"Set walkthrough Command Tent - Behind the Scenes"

What's up everybody? Greg here with Lens Pro2Go and Lens Rentals and in today's video we're going to be going behind the scenes with New Sky Productions. This is a shoot that I did yesterday that we're going to be tearing down later this week but it's basically a tent setup and there's a bunch of props in there for a military op room basically and I'm going to go through all the lighting, the audio, all the props that we did, all the camera setup, all the lenses, everything like that right after I show you the footage. So let me roll that right now and then we'll get into the behind-the-scenes.
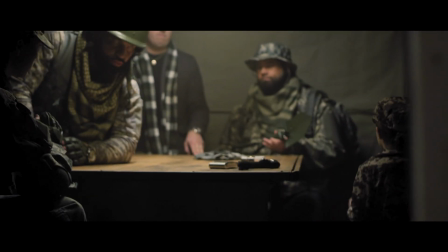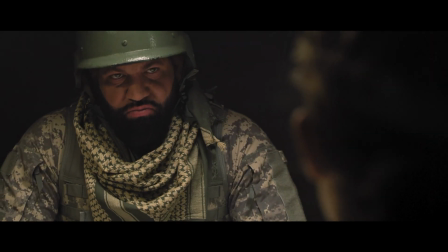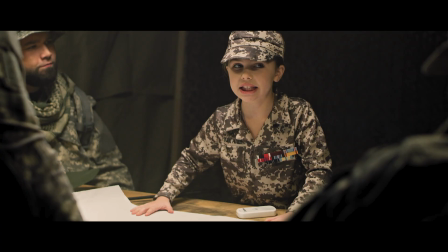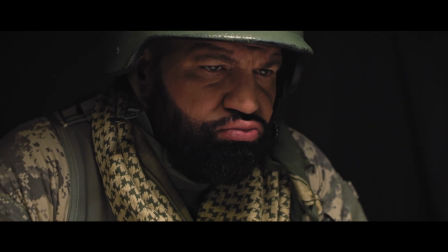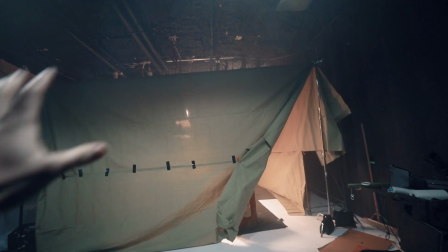[0:46]
So starting off with a quick set tour we have our tent here on the other side is the white side which you'll see when we walk
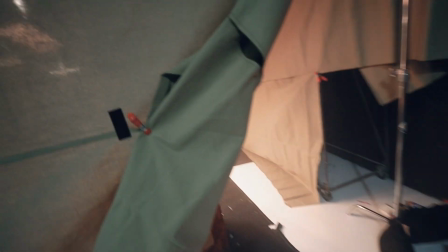[0:52]
through but if we go over this way towards the door which we just have pulled back we do close this because we want to be able to
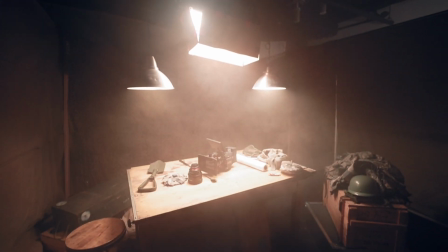[0:58]
shoot 360 which I'll show you once we get in here. This is where all the magic happens so we have four walls again we have this corner but
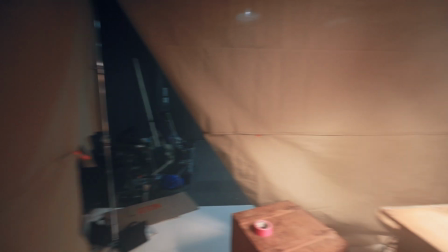[1:06]
that rolls out so we kind of cover up all the stuff out there and we can shoot a complete 360.
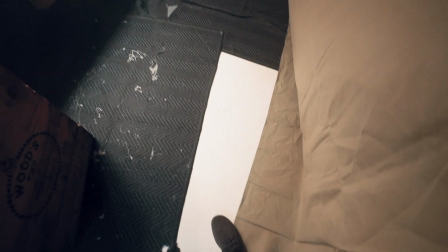[1:12]
On the floor we have sound blankets It's because this is a white psych, so we wanted it to be black and dark.
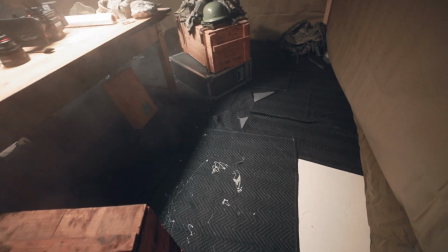[1:17]
We didn't want it to really pop or lighten up anybody. And we also wanted to keep our footsteps a little bit quieter, so we used these so that when we're walking on it, you don't really hear any noise.
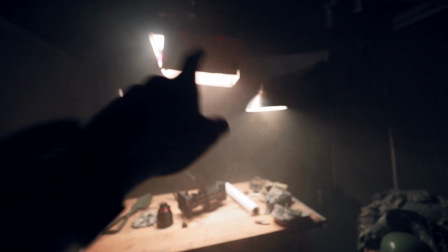[1:25]
We got our table in the center. We got our overhead lighting with our practicals and then our key light. And then we just have a bunch of props set up around the room.
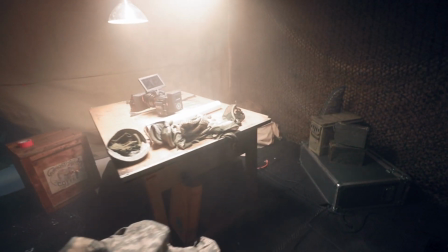[1:32]
These are the clothes that our actors were wearing in the shots. And then we have just some more boxes and crates.
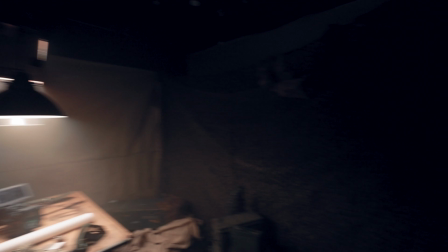[1:37]
We also have the hazer going to get us that really nice atmosphere. and then we have some more drapes on the wall just to add a little bit of texture.
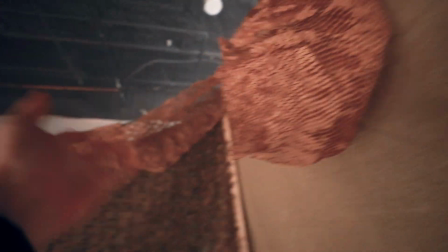[1:45]
This is just that paper packing stuff and we've just thrown that up just again to add a little bit of texture and depth to the wall.
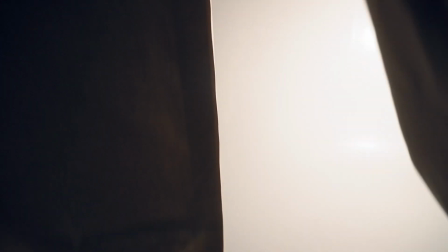[1:52]
Going out the back we also cut a slit in the drop cloths here and then this goes out to another light which is bouncing on the back and just giving some light fill from this side.
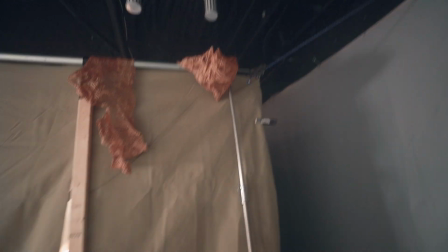[2:03]
Now how we actually rigged up this overhead and the drapes all around the side is we have c-stands in each of the corners
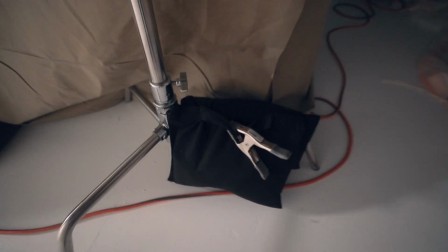[2:10]
and then we have obviously a ton of sandbags on them just because this is a lot of weight and it's going to pull it down and then we have
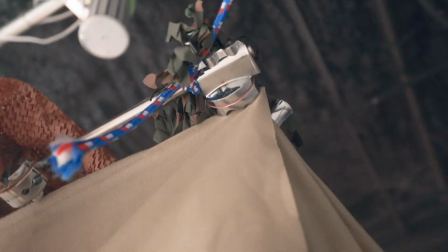[2:17]
all of the fabric clipped into the grip heads so you can see it's just tightened down on that and then that runs out to
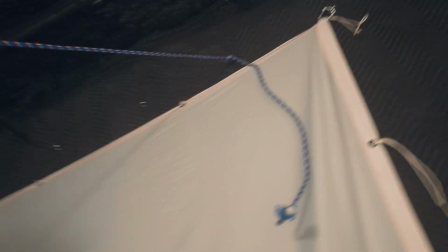[2:24]
anchor points that are all along the wall so we have four of these anchored in each of the corners so there's no chance that this fabric is going to
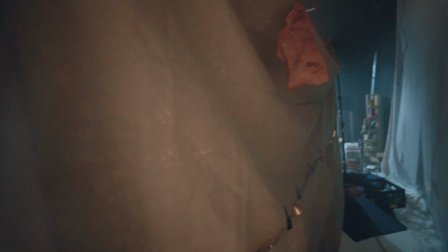[2:31]
collapse down as far as connecting the two drop cloths because there is one on top. It's a four foot panel and 30 feet long.
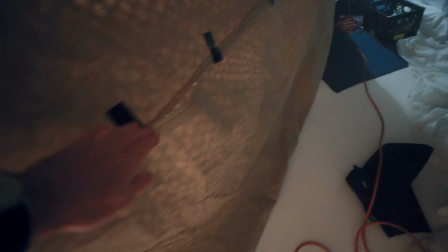[2:38]
We have two of them. We just did some Gorilla tape on the outside and that seemed to hold it together well enough.
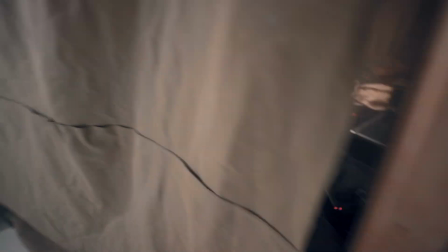[2:44]
This one we actually put some hot glue in because it was going to have an action where the main character
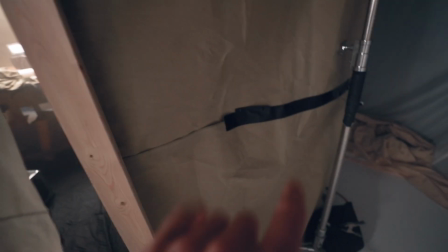[2:49]
came in through this door so we didn't want it to fall apart and the tape wasn't quite sturdy enough for that.
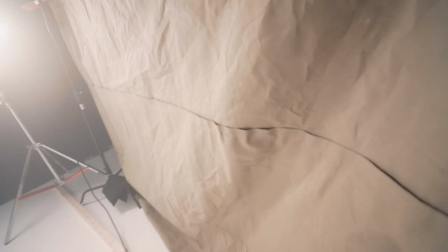[2:54]
So we ended up hot gluing this all the way down and makes it really solid.
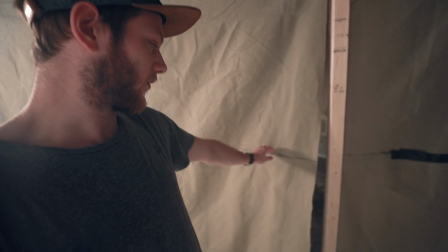[2:58]
If we had a little bit more time we probably would have hot glued around the whole thing because it It looks a little bit cleaner and it does hold it together quite a bit better,
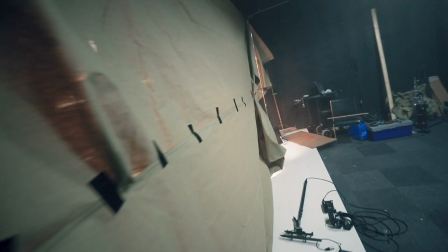[3:04]
but we didn't have much time so using the tape was a good quick solution. And now we're back around to the front side so you can see where we sort of started.
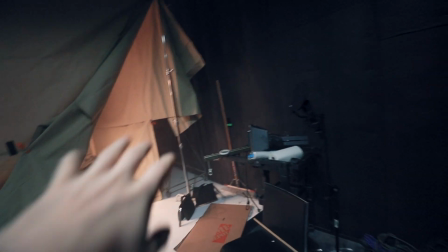[3:13]
Same thing on the other side, just a little bit narrower so I'm not going to walk in there.
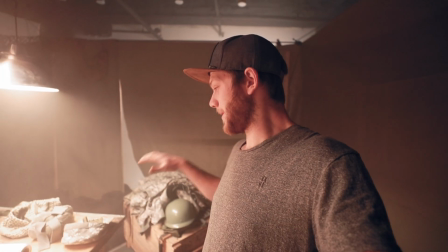[3:17]
Now head back in and we'll take a look at some of the props that we got because there were a ton of props for the setup to really sell the look.